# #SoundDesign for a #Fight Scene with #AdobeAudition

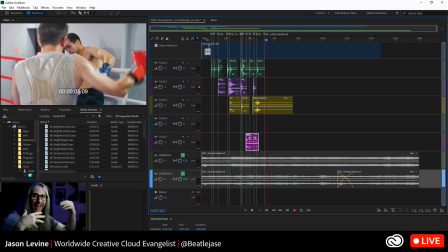8:27 And when he lands a really big one, right, you add that whoosh in there because you kind of want to feel the motion. You want to feel the air coming towards him and just knocking him out.
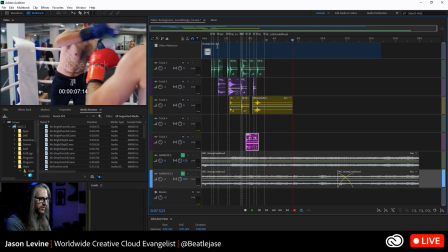8:39 Now, what's cool about this clip, and hopefully we'll get to this today, is that you'll see there's all this real-time stuff, and then I cut to some slow-mo. Because, of course, here is where you're going to emphasize those attacks, right?
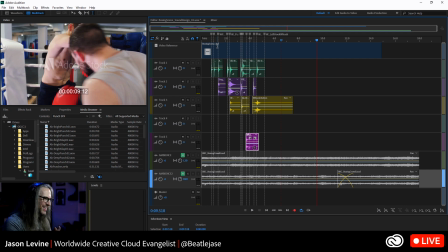8:54 You're really going to emphasize those punch sounds. They need to be bigger. They need to be elongated. They need to be stretched out. The whooshes, the grunt sounds, whatever it is, needs to be bigger, bassier, boomier, to really sell the shot, all right? So we're going to do that.
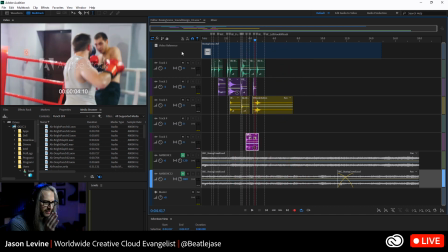9:09 But before we even get there, what I need to do is continue to go through here and mark where all of those additional hits are. So let's go ahead and do that. So here, I'm just looking over for just additional comments here before we get started.
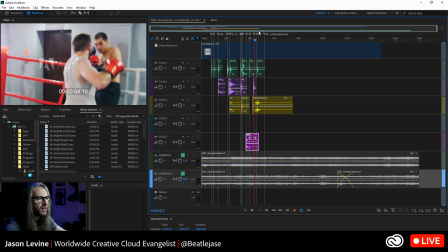9:23 All right, what's up, Carl Newman, Hussein Ali, Anil Berry from New Delhi, nice to see you. Digayu from Sri Lanka, hello. Thomas from Austin, great to see you. Miguelo Francis from Ghana.
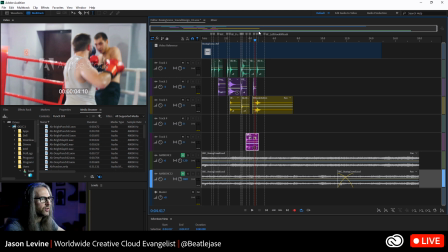9:36 All right. Massimilio Bonnavia, hello. I searched for a whoosh affecting the Audition files in the download, can't find that. Do you know where I can get something? So yeah, so in fact, here, so as we're getting started,
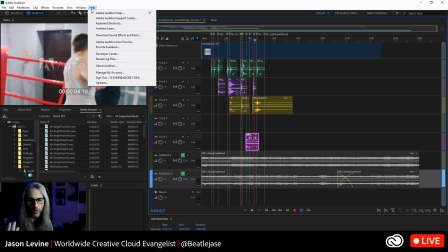9:48 so for those of you who might be looking for where can I access some royalty-free sound effects, in the Audition help menu, you will actually see, and unfortunately I don't have my Zoom set up here in Windows, but you have this area here called Download Sound Effects and More.
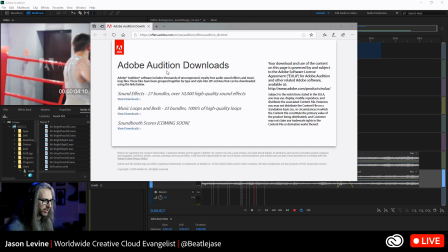10:05 And if you go there, it's going to take you to an Adobe Audition downloads page where you'll see right at the top here, sound effects. And it's 27 zipped bundles with over 10,000 royalty-free sound effects that you can use.
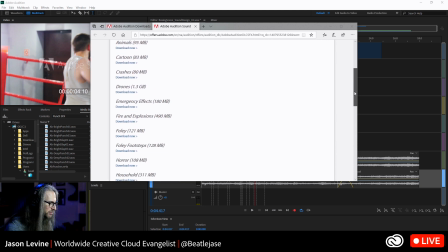10:21 And this includes everything from ambience, animals, fire, explosions, Foley, imaging elements, impacts, industry, liquid and water, transportation. There's a lot of really great stuff in here. Weather.
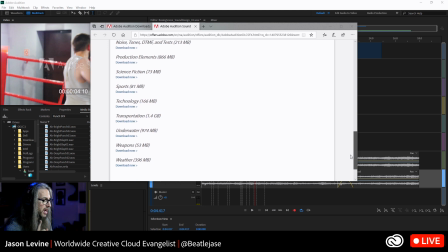10:37 So, Massimiliano, for your question, I know we have some whooshes in, I believe, under production elements and science fiction. Now, those are a little more, again, on the digital side. So you might get like kind of a whoosh as opposed to a,
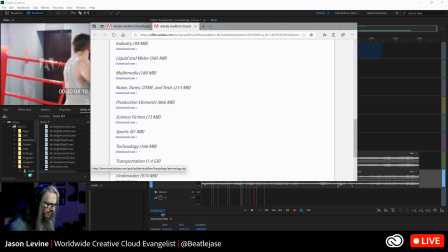10:58 you can also, by the way, and let's see here, I should be able to access this.
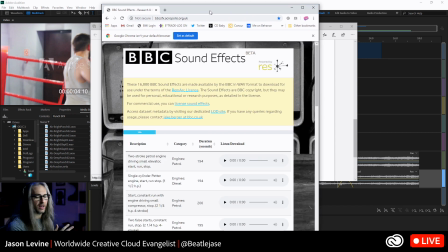11:07 Here we go. Yes. So I talked about this last week. The BBC last year was kind enough to make 16,000 of their classic recorded sound effects available to the masses. You can find this at
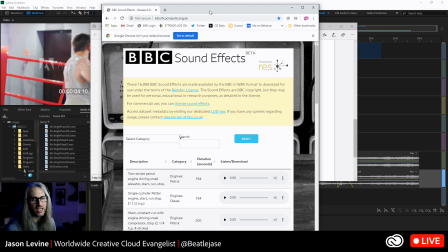bbcsfx.acropolis.org.uk. And again, you have this incredible library of sounds.
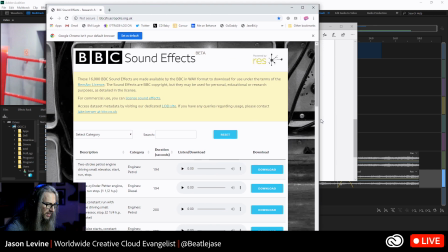11:35 If I just expand this a little bit here, kind of give you an idea of just all the various categories.
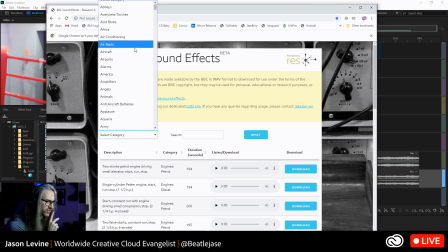11:42 And you can see here, it's really like an endless list. Battles, beach, blacksmith, body scanners, bottles, booze, bubbles, buckets, bulldozers, cash dispensers, chisels, clubs, bars, horns, computers. It's 16,000 of them.
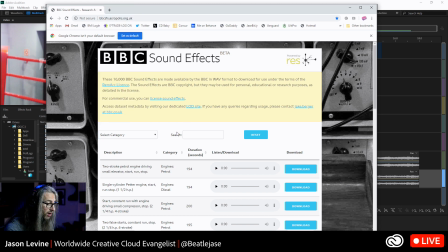12:02 Some of them are old. So a lot of these are from some of their classic libraries, which date back to the 60s, and there might even be stuff from the 50s in there as well. So you'll see some indicators in the sound descriptions, like it'll show that it's been reprocessed for stereo or something like that,
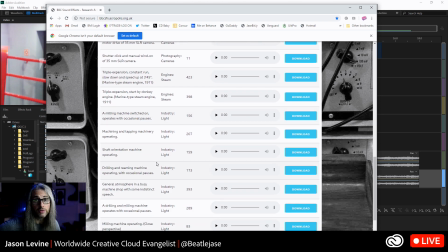12:21 because it was likely recorded in mono, which all things at the BBC were done, and certainly in the 60s. So you've got a lot of stuff that's kind of reprocessed for stereo, but you can instantly preview it right here. You can download it. It tells you the duration, the category.